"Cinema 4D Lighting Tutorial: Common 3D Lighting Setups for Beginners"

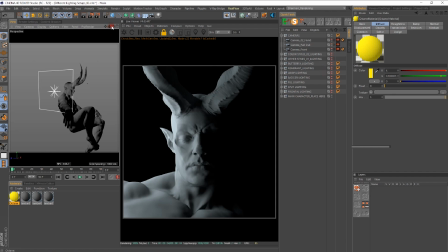(4:06)
I mainly see this type of lighting in such genres like horror or mystery, something where we are trying to accentuate a certain level of mysteriousness in our character. Let's go ahead and move to our next lighting setup. Now, the next lighting setup we have is called fill lighting.
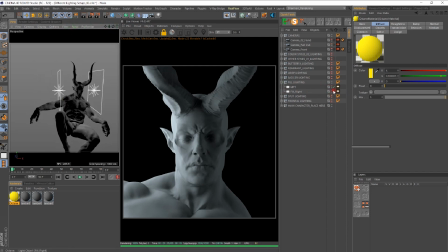(4:24)
Now, if we take off the the left light, now we're back into our kind of split lighting ordeal here. Now, the common lighting setup that you will find mostly in the real world, the most common thing that you'll hear about is 3-point lighting.
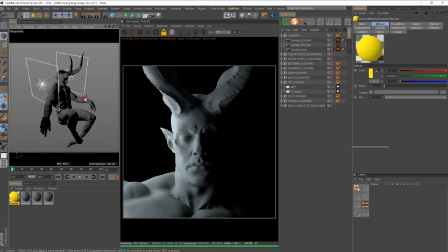(4:42)
And 3-point lighting is where you have your key light, which is what our current light here on the light is acting as. That is going to be the most intense light that is on the subject.
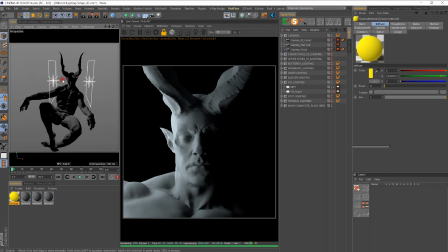(4:54)
Now, your key light, one thing that I was confused about when learning about lighting and how to set up lights when I was in film school was I didn't know, okay, does it matter if the key light is on the fill or on the right or the left? Does that really matter? No, it doesn't. Your key light, just remember, is the light that is going to get the highest amount of intensity on your subject.
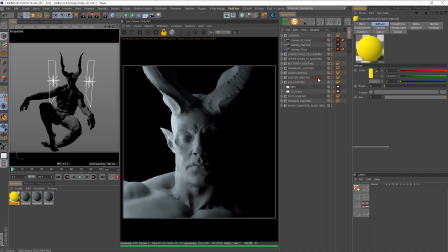(5:13)
So that is your main light. If we want to add in some more detail, mainly what I did was I added in what's called a fill light.
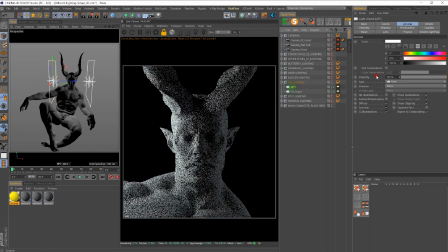(5:20)
And that fill light, if we look at the left light here, let's go into our settings here. The key light is at a power of 15, but I go to my fill light, that is at a power of 1, and that is just to bring in a little bit more information and here on the side.
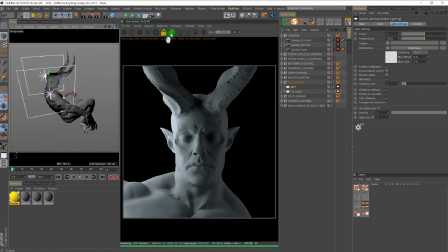(5:37)
Now this is one of the most common lighting setups that you'll see, easiest lighting setups that you'll see in CG and also in filmmaking. Another thing with this type of lighting, which is if we wanted to add to it and make it a 3-point lighting setup, we would basically just take one of these lights and we'll put it to the back, and I'll show you what that looks like.
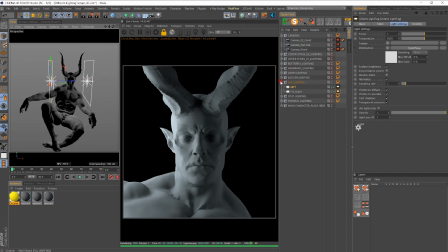(5:57)
So what we're going to do is we are going to take our fill light and we're going to duplicate it.
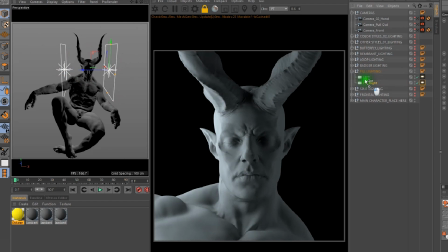(6:03)
I'm just going to hit hold control and drag my light to the top, and now I'm just going to hit R, and then I'm going to rotate it, hold down shift until it hits 90 degrees there,
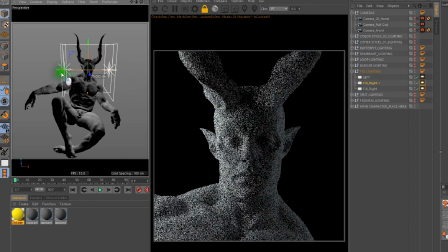(6:14)
and then we're going to position it behind our main character here and let that show us what we get.
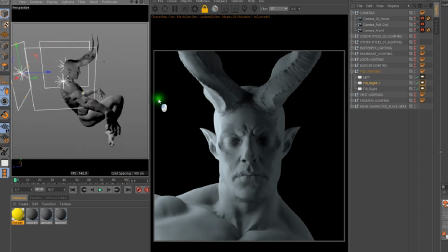(6:23)
Let me make sure we're doing this properly, and then I'm going to
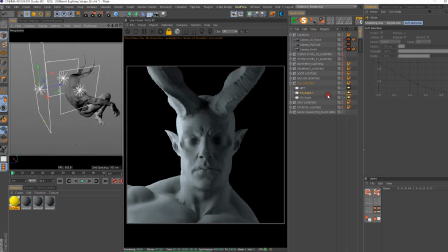(6:31)
erase it, and let's add in
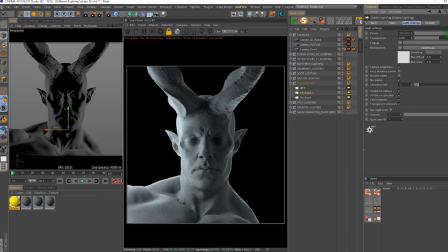(6:37)
some more power. And as you can see, what's happening here is that backlighting, our backlight is giving some nice light, more dimension to our character here by highlighting these edges, which is a really nice effect.
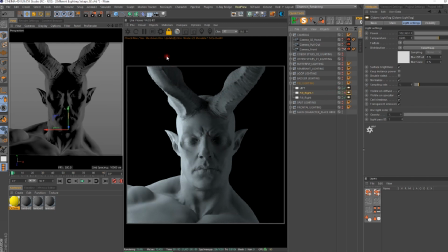(6:54)
So let's turn that off. So we can see, let's go one by one actually, excuse me. Okay, so this is our split lighting, and we see our key light. Then we add in a little bit more, whoops, wrong one.
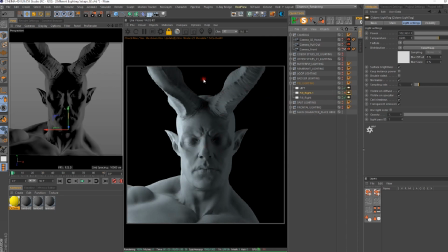(7:11)
We add in a little bit more fill to kind of enlighten some of the information on his face here, and to kind of separate it from its background. Another thing, or what we did, is we added in a background light, and we'll just call this BG light for now.
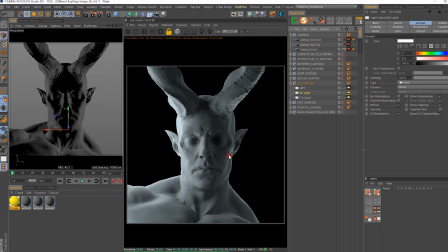(7:28)
And so that gives this really nice kind of, you can see where those details are coming out on the edges and everything like that. So that is a really common, very, very good lighting setup. Usually just for, you know, best practices, what I'll do is, instead of having the light,
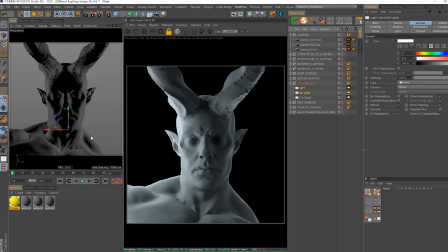(7:45)
not best practices, excuse me, this is personal preference because I like the way that indirect lighting actually makes the character look. Instead of actually pointing, and I'll show you what I'm talking about here.
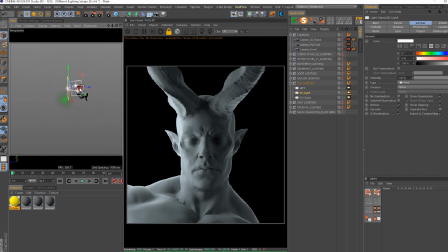(7:55)
Instead of pointing my light directly at my character like this, sometimes what I like to do is let's create a plane.
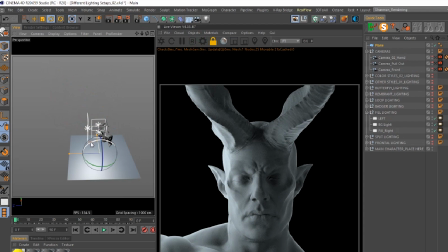(8:04)
I'm gonna hit R on the keyboard, and I'm gonna hold down shift to rotate until it's,
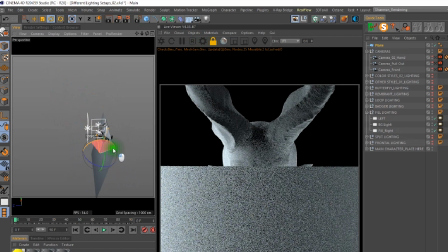(8:10)
oops, hold down shift, and then it'll snap to 90 degrees.